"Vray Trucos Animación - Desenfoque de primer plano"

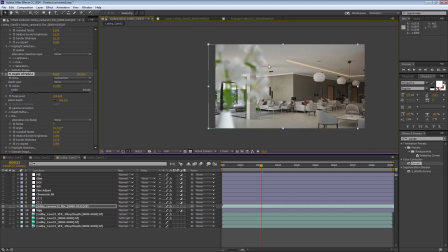y con eso tenemos nuestro objeto desenfocado en primer término la ventaja que tiene esto es que podemos utilizar también desenfoque para nuestro fondo yo ahora puedo por ejemplo, vamos a crear aquí una capa de ajuste
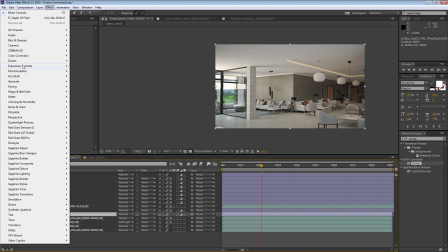y vamos a aplicarle otro desenfoque
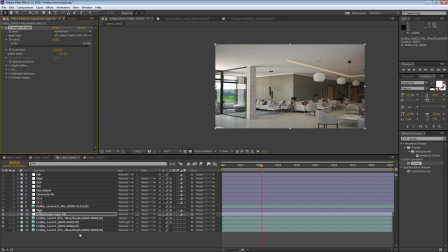vamos a utilizar en este caso, ya tengo aquí un fetadev Y puedo hacer un desenfoque diferente para el fondo,
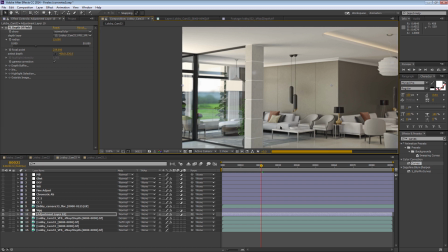para simular por ejemplo la pérdida de enfoque que habría en el fondo de mi imagen.
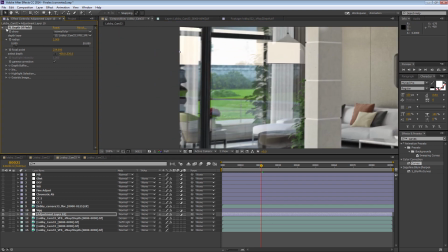Allí en el fondo de la imagen voy a simular que hay una pérdida de enfoque, que es lo que pasaría en la vida real.
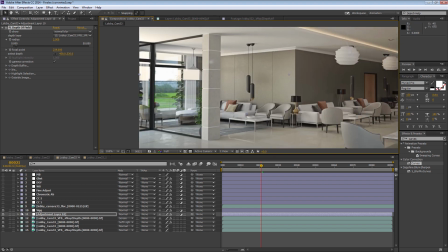Lo bueno que tiene separar los dos desenfoques es que no me van a aparecer los problemas
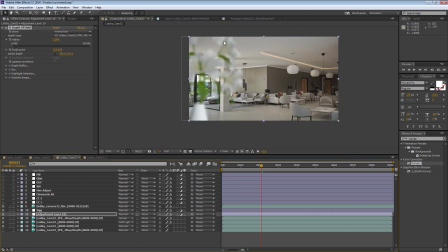característicos que suelen aparecer si yo intento hacer este desenfoque con una imagen que contenga los dos planos.
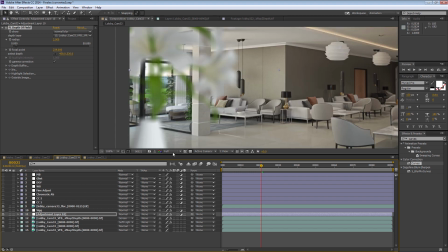Que es que van a aparecer en los bordes grandes problemas. También tengo la ventaja de que ahora, por ejemplo, puedo ajustar las curvas, puedo oscurecer esta imagen. Si me molesta este primer plano, lo puedo controlar de forma independiente.
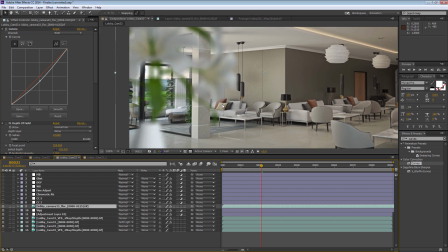Otra ventaja que tenéis es que podéis, por ejemplo, cambiar de opinión y si decidís que es demasiado invasivo el elemento que tenemos en primer término, podemos, por ejemplo, moverlo y hacer que sea menos importante dentro de nuestra imagen. Y como siempre que hacemos algo en postproducción,
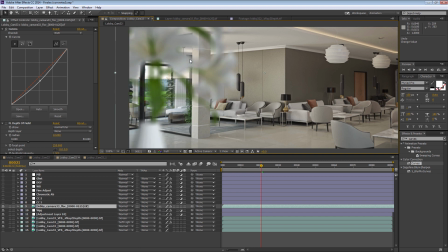la ventaja que tenemos es la versatilidad de poder decidir durante el proceso de postproducción si nos interesa o no nos interesa un efecto. Y ahora simplemente aplicamos toda la postproducción que queramos a nuestra imagen y ya tendríamos nuestro render
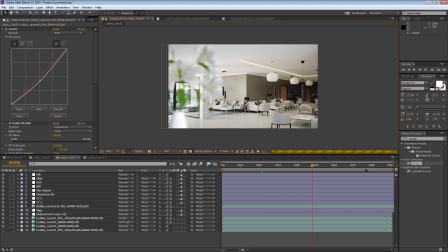animado con un desenfoque de primer término que puede hacer que nuestra imagen tenga más profundidad y sea un poquito más interesante. Este tutorial no es un tutorial de posproducción, es simplemente un tip para que consideréis la posibilidad de utilizar esto cuando se os presente una situación como esta, por ejemplo Como siempre, si os ha gustado el contenido de este tutorial,
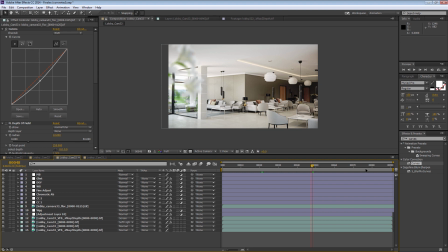me encantaría que os suscribierais al canal y que le recomendarais esta información a otras personas que penséis que también puedan estar interesadas Espero que os haya gustado y nos vemos en la próxima